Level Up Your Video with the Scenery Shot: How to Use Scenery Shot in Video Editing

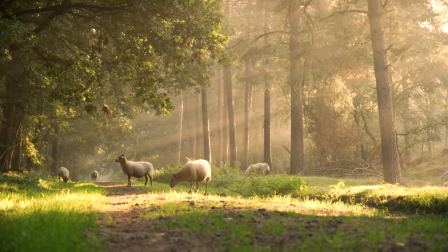The scenery shot serves as a very important audio-visual language, which we can often see in the video.
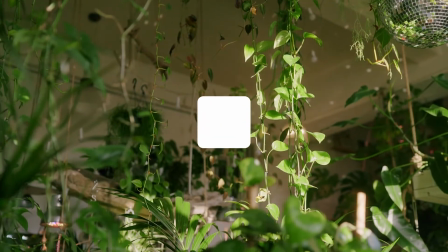Then what is a scenery shot?
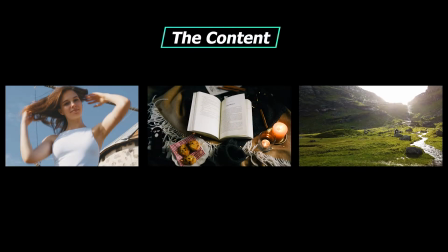Generally speaking, we would divide the content in a video into people, objects, and the scene.
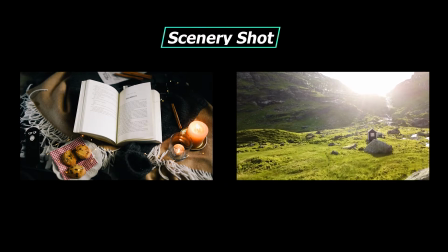Simply put, a scenery shot is a shot without people. So today, we will talk about how to use scenery shots.
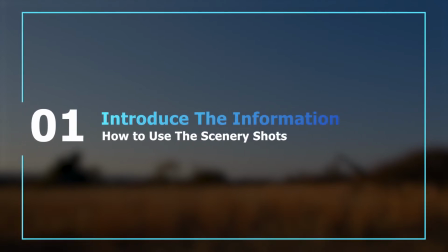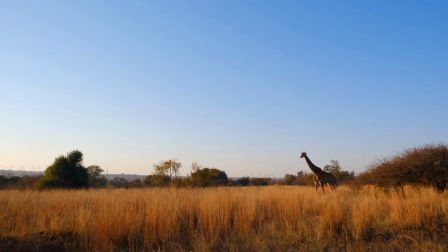In daily editing, scenery shots can be used as a source of information.
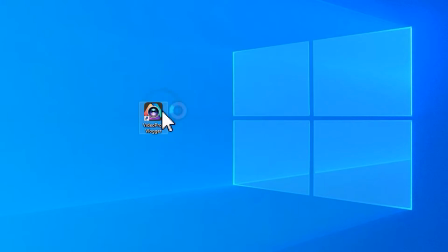For example, if we open VideoProc Vlogger, create a new project to make a travel vlog.
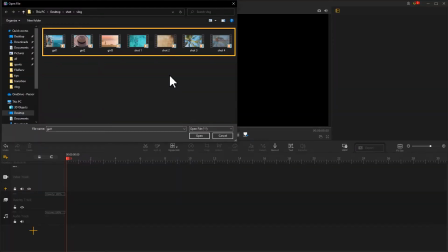Apart from importing video footage of the leading characters, we can also prepare some scenery shots of different tourist spots.
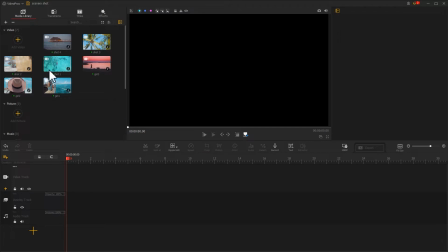When creating, first, drag a few scenery shots to the video track.
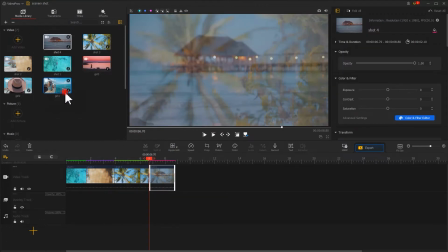Next, add footage with characters.
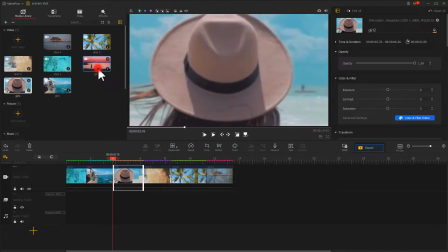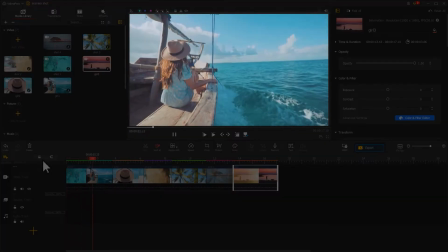The final result not only enables the audience to perceive the environment,
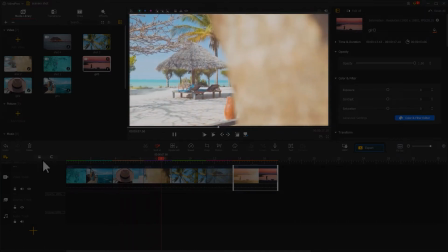but also enhances the sense of immersion and enriches image composition in the film.
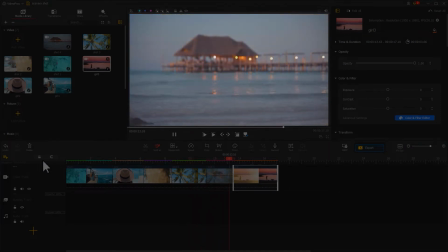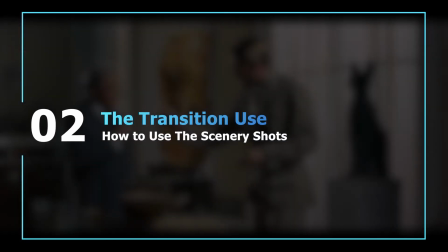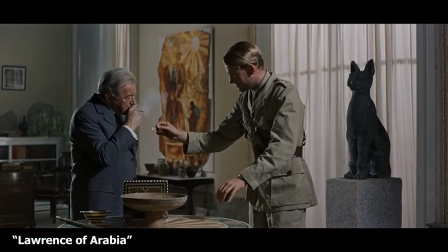When used as a transition, the scenery shot can bridge a gap between two scenes.
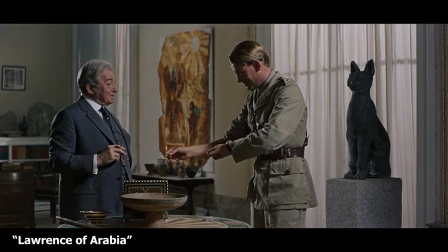For example, in Lawrence of Arabia, by creating the matching cuts,
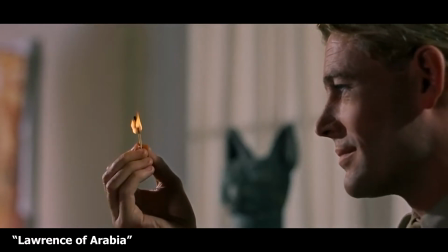the scene goes from the main character blowing out a match indoors to the scenery shot,
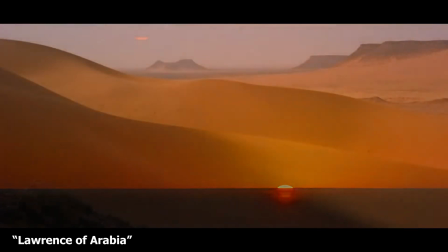and then to another scene. This completes a huge leap from the interior scene in England to the desert of Arabia.
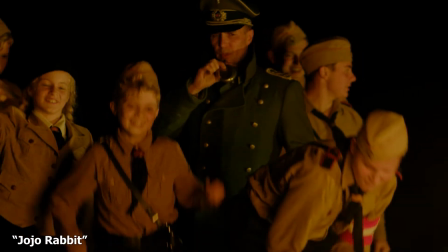Another example is in the film Jojo Rabbit.
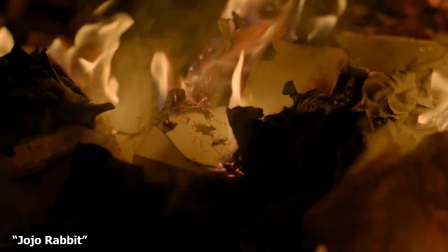The scene goes from the main character burning book to a scenery shot of the book burning, and then to the tent.
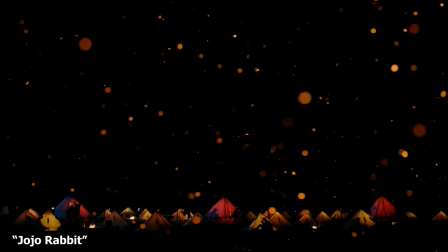Therefore, we can see the scenery shot is different from those fancy special effect transitions.
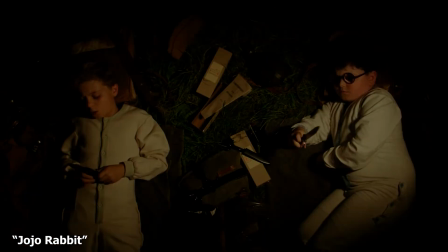It will help the film to go from the scene to the next scene more naturally and smoothly.
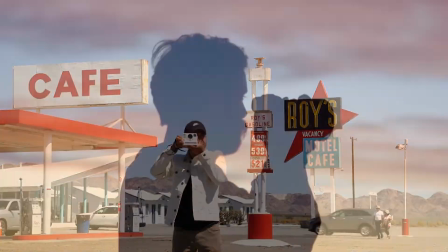In addition, when it comes to the situation that the pre-shot footage does not meet expectations and needs to be adjusted in post-editing,
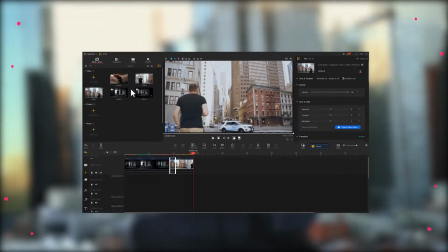a scenery shot can also be used as a transition. In how to collect the mismatched shot video we created earlier in our channel,
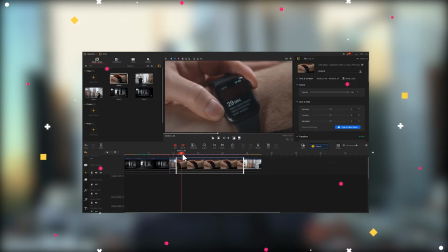we explain this one in detail, so if you're interested in that, you can click the link in the upper right to check it out.
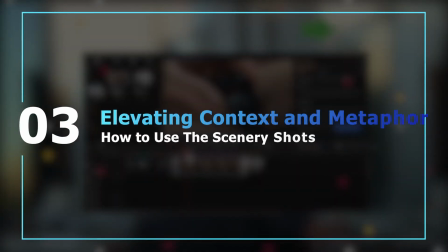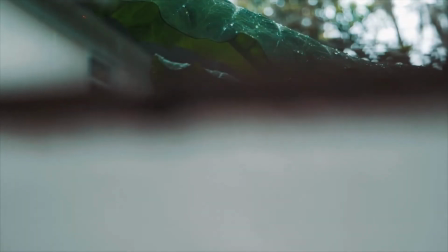When making some interesting films, you can also use a scenery shot to create atmosphere to enhance the mood.
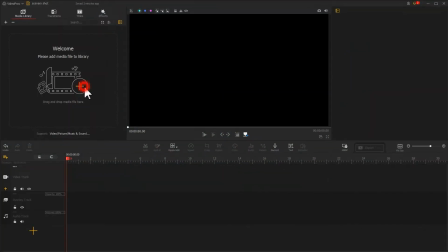For example, when editing this kind of pretty melancholic video, if you just stitch two different scenes together, it would be pretty boring and stiff.
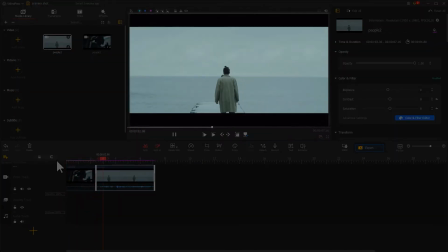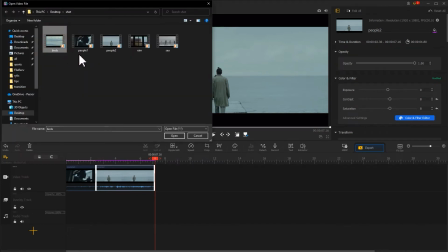But if you import some scenery shots and drag them into the video track, the tone of the whole video will be elevated.
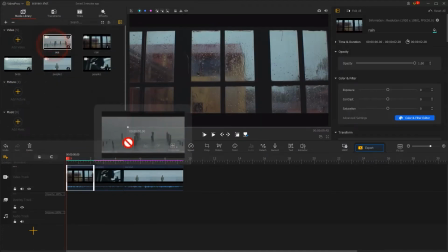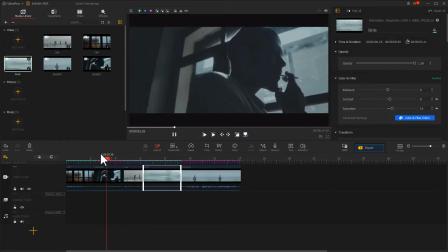Of course, you need to pay attention to the fact that after adding the scenery shots,
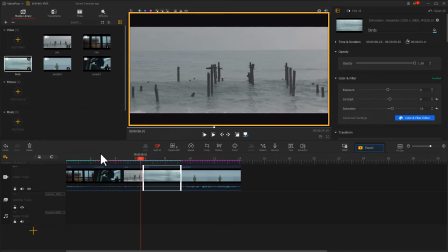there might be the situation where the style of the scenery shots and character clip are not consistent. But no worry, we can correct it by adjusting the color. Select the clip. Find the color icon in the toolbar. Click it to enter the color and filter panel.
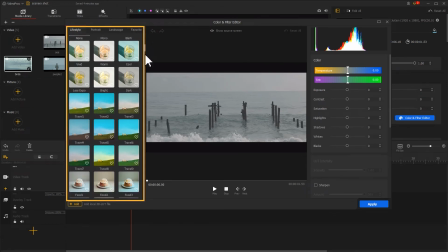On the left side of the interface, there are many filters. You can select them directly.